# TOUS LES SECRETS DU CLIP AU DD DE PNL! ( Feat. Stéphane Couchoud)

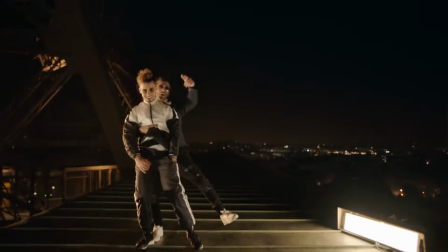252s
Maintenant parlons de l'effet de la tour Eiffel. Là on commence à rentrer sur un sujet épineux qui nous a fait débattre avec Stéphane pendant des heures.
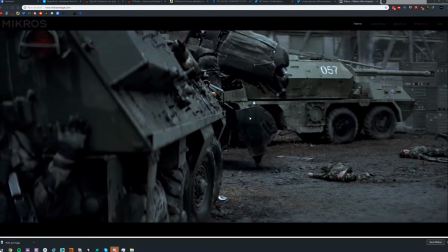258s
Est-ce qu'ils sont vraiment allés sur la tour Eiffel ou pas ? Déjà ce qu'il faut souligner c'est que la post-prod a été réalisée par Micros.
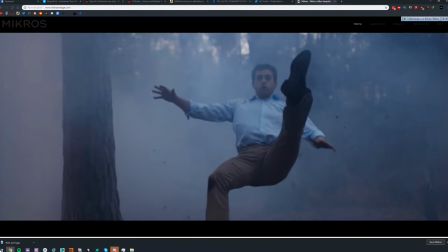264s
Micros qui est une grosse boîte française d'effets spéciaux. Ils ont bossé sur beaucoup beaucoup de gros films dont Valérian. Donc s'ils sont là c'est pas pour rien. S'ils ont engagé Micros c'est qu'il y a du gros boulot à faire dont des incrustations comme ça sur une tour Eiffel donc je pense qu'ils ont dû bosser sur ça.
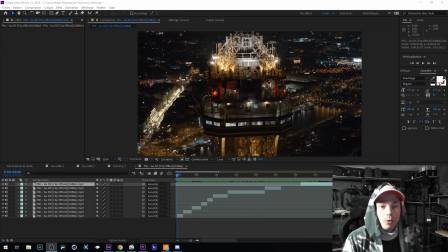278s
Mais je vais laisser parler Stéphane Couchou, il va vous dire un petit peu ce qu'il en pense. Bon on se retrouve maintenant pour tous les plans qui sont filmés de nuit sur la tour Eiffel. Alors on s'est posé une très grande question avec Atom hier en live. On s'est dit est-ce que c'est vrai, est-ce que c'est pas vrai. On a même lancé des paris, j'ai parié 1000 boules. Donc c'est pour ça que vous aussi vous allez me dire dans les commentaires ce que vous en pensez.
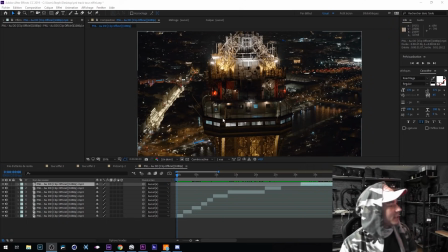296s
Donc je vais vous expliquer le truc. Le truc qu'on s'est posé comme question c'est effectivement ça a bel et bien été tourné de nuit boîte sur paris et qui m'a confirmé que c'était bel et bien tourné de drones qu'ils ont eu toutes les autorisations pour alors j'ai eu une pseudo info aussi de quelqu'un qui m'a dit que c'était tourné avec des drones racer je ne pense pas je pense pas
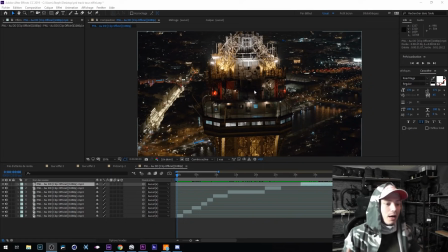315s
qu'ils ont mis les plans parce que sinon ils en auraient profité pour faire des plans un peu plus juicy un petit peu plus en accro là pour moi c'est stabilisé avec une nacelle normale donc c'est soit filmé avec un mavic 2 pro parce que la nuit fait très bien le café soit un gros porteur soit un inspire 1 ou inspire 2 on sait pas mais vraiment c'était vraiment filmé en drone donc ça y'a pas de souci mais le petit truc c'est ça
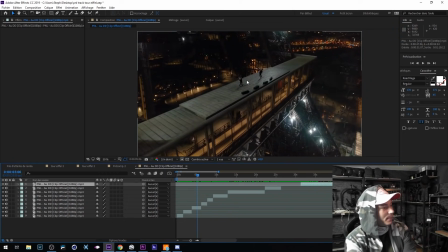333s
avant avec atom sur genre plan on s'est dit est ce que les personnages les chanteurs ont été ajoutés en post prod alors le
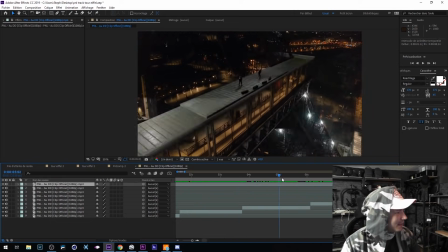339s
plan est vrai c'est une certitude le plan est vrai chercher pas le plan est vrai ici mais est ce que les deux ont été incrustés donc la première
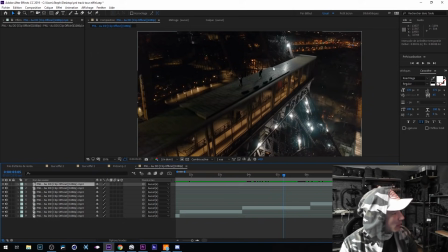346s
chose qu'on s'est dit c'est est ce qu'ils ont rajouté toute cette plateforme ici qu'ils ont rajouté dans un studio donc ils ont pu le recréer directement ils ont tout foutu sur fond vert non j'ai vérifié sur google map ou sur google earth et ce plateforme allié en fait moi j'ai fait les paris que c'était 100% vrai qu'ils étaient vraiment montés sur la tour eiffel enfin du moins
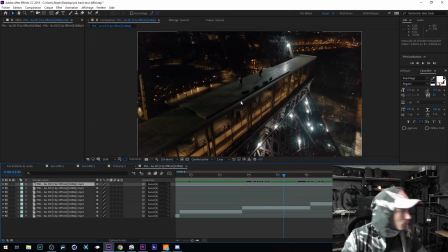363s
sur ces plans là et que tout a été filmé sans protection sans rien ils sont montés ils ont fait leur clip sans souci c'est vrai que avec les quatre petites lampes qu'on a ici en key light et pas des fois ça fait
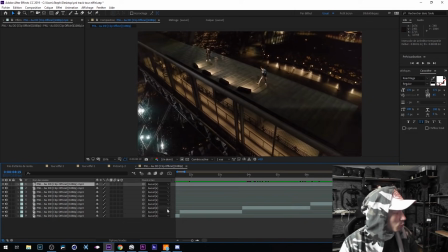375s
un petit peu faux des fois on a l'impression qu'ils se détachent beaucoup donc c'est le but de la lumière moi je pense c'est vraiment le but de faire ressortir les personnages parce que derrière c'est vachement sombre mais moi il ya plein d'éléments qui m'ont fait me dire que c'était vrai je vais vous les faire
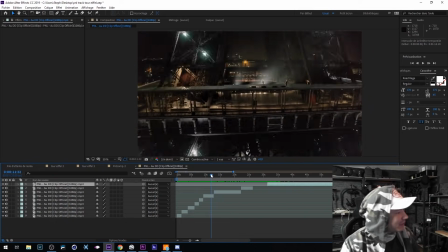385s
voir tout de suite déjà ici on a l'impression que c'est faux Mais derrière on a de la backlight Donc ça
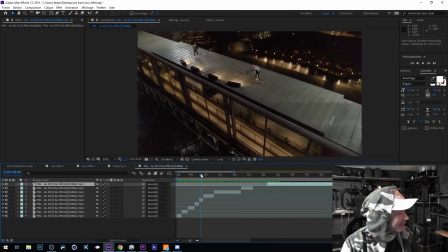391s
détache vraiment les personnages Et puis surtout les ombres ça ne trompe pas en fait Regardez ici qu'à chaque fois qu'il y a un changement de clignotement sur la tour Eiffel
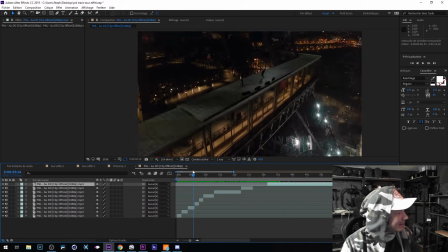400s
On a vraiment les mêmes qui apparaissent sur nos personnages Et il y a un truc qu'on s'est dit avec
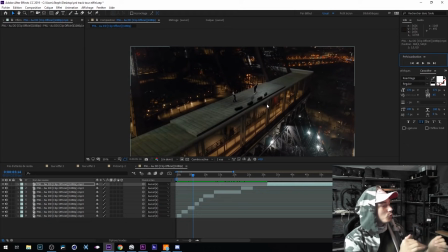405s
Atom aussi C'est qu'un plan si on le tourne en studio C'est à dire que si on tourne nos deux personnages en studio Sur un fond vert qu'on fait le tracking derrière Donc on filme, on reproduit le mouvement de caméra Ensuite on ajoute des éléments en 3D Ce qui fait que la grosse tour Eiffel Elle suit les mouvements qu'on a filmé au sol Au studio sur les acteurs Ça c'est facile à faire
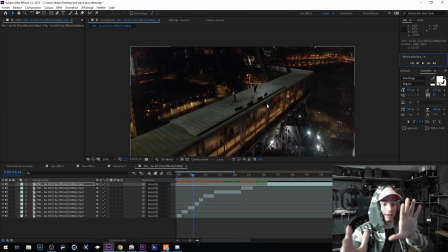424s
Là ce qui est un peu plus compliqué c'est de filmer la tour Eiffel en réel avec un drone Et de rajouter ensuite De recréer le mouvement de caméra en studio Sur les personnages Ça c'est quasi impossible, il y a très peu de boîtes qui peuvent le faire Il y a des techniques qui existent mais c'est impossible Pas pour un clip comme ça, pour des grosses productions Hollywoodiennes pas de problème Mais là pour un truc comme ça c'est vraiment impossible Et ils auraient pas eu le temps et
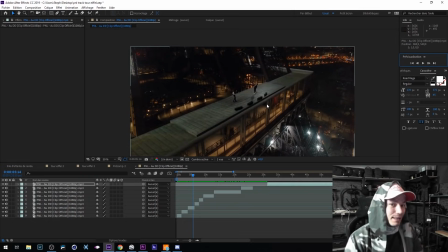443s
je crois qu'en France on a pas les moyens de le faire Donc c'est un petit peu compliqué Donc c'est pour ça, c'est ce qu'il m'a dit que moi Enfin pour moi personnellement c'est vrai Mais c'est vrai que sur ce genre de plan,
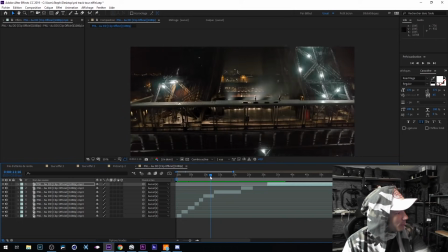451s
si on regarde bien Et bah ça peut porter à confusion parce qu'avec l'éclairage qu'il y a La nuit,
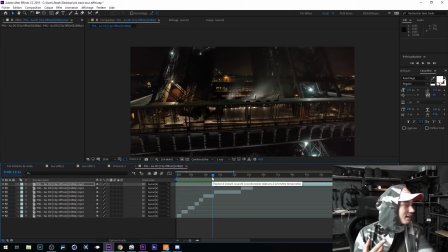455s
des plans qu'on a pas l'habitude de voir Surtout, parce que c'est ça qu'il faut se dire Voir la tour Eiffel de nuit comme ça filmant drone Avec le sentiment des larmes et tout C'est compliqué, notre cerveau Il se dit non c'est impossible, c'est tellement impossible à faire Et bah là justement c'est ce qui nous crée L'illusion justement qu'on a l'impression que c'est faux Alors pas du tout,
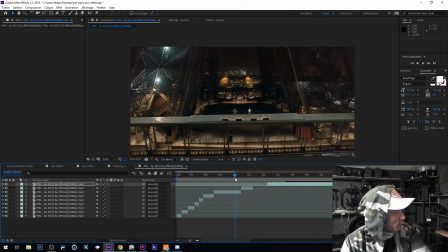472s
et puis surtout Regardez le genre de plan Regardez comme c'est bien foutu Comme ils sont bien détachés Et bien nos 4 Keylight Elles
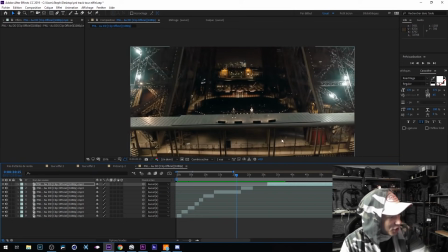477s
sont bien foutues en fait Ils les ont bien mis Ils ne seraient pas fait chier Ils ne seraient pas fait chier en fait Les réals à avoir laissé Des
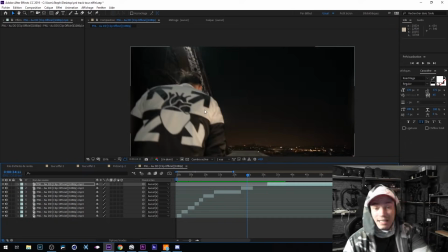483s
petites zones de sécurité Des petits périmètres en dessous Celui-ci il est complètement vrai pour moi On voit bien qu'ils sont sur la structure métallique
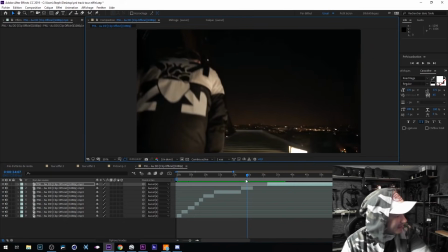488s
Donc on voit la structure qui est juste ici On voit notre première Keylight ici Et puis surtout le truc qui dit Que c'est vraiment vrai Enfin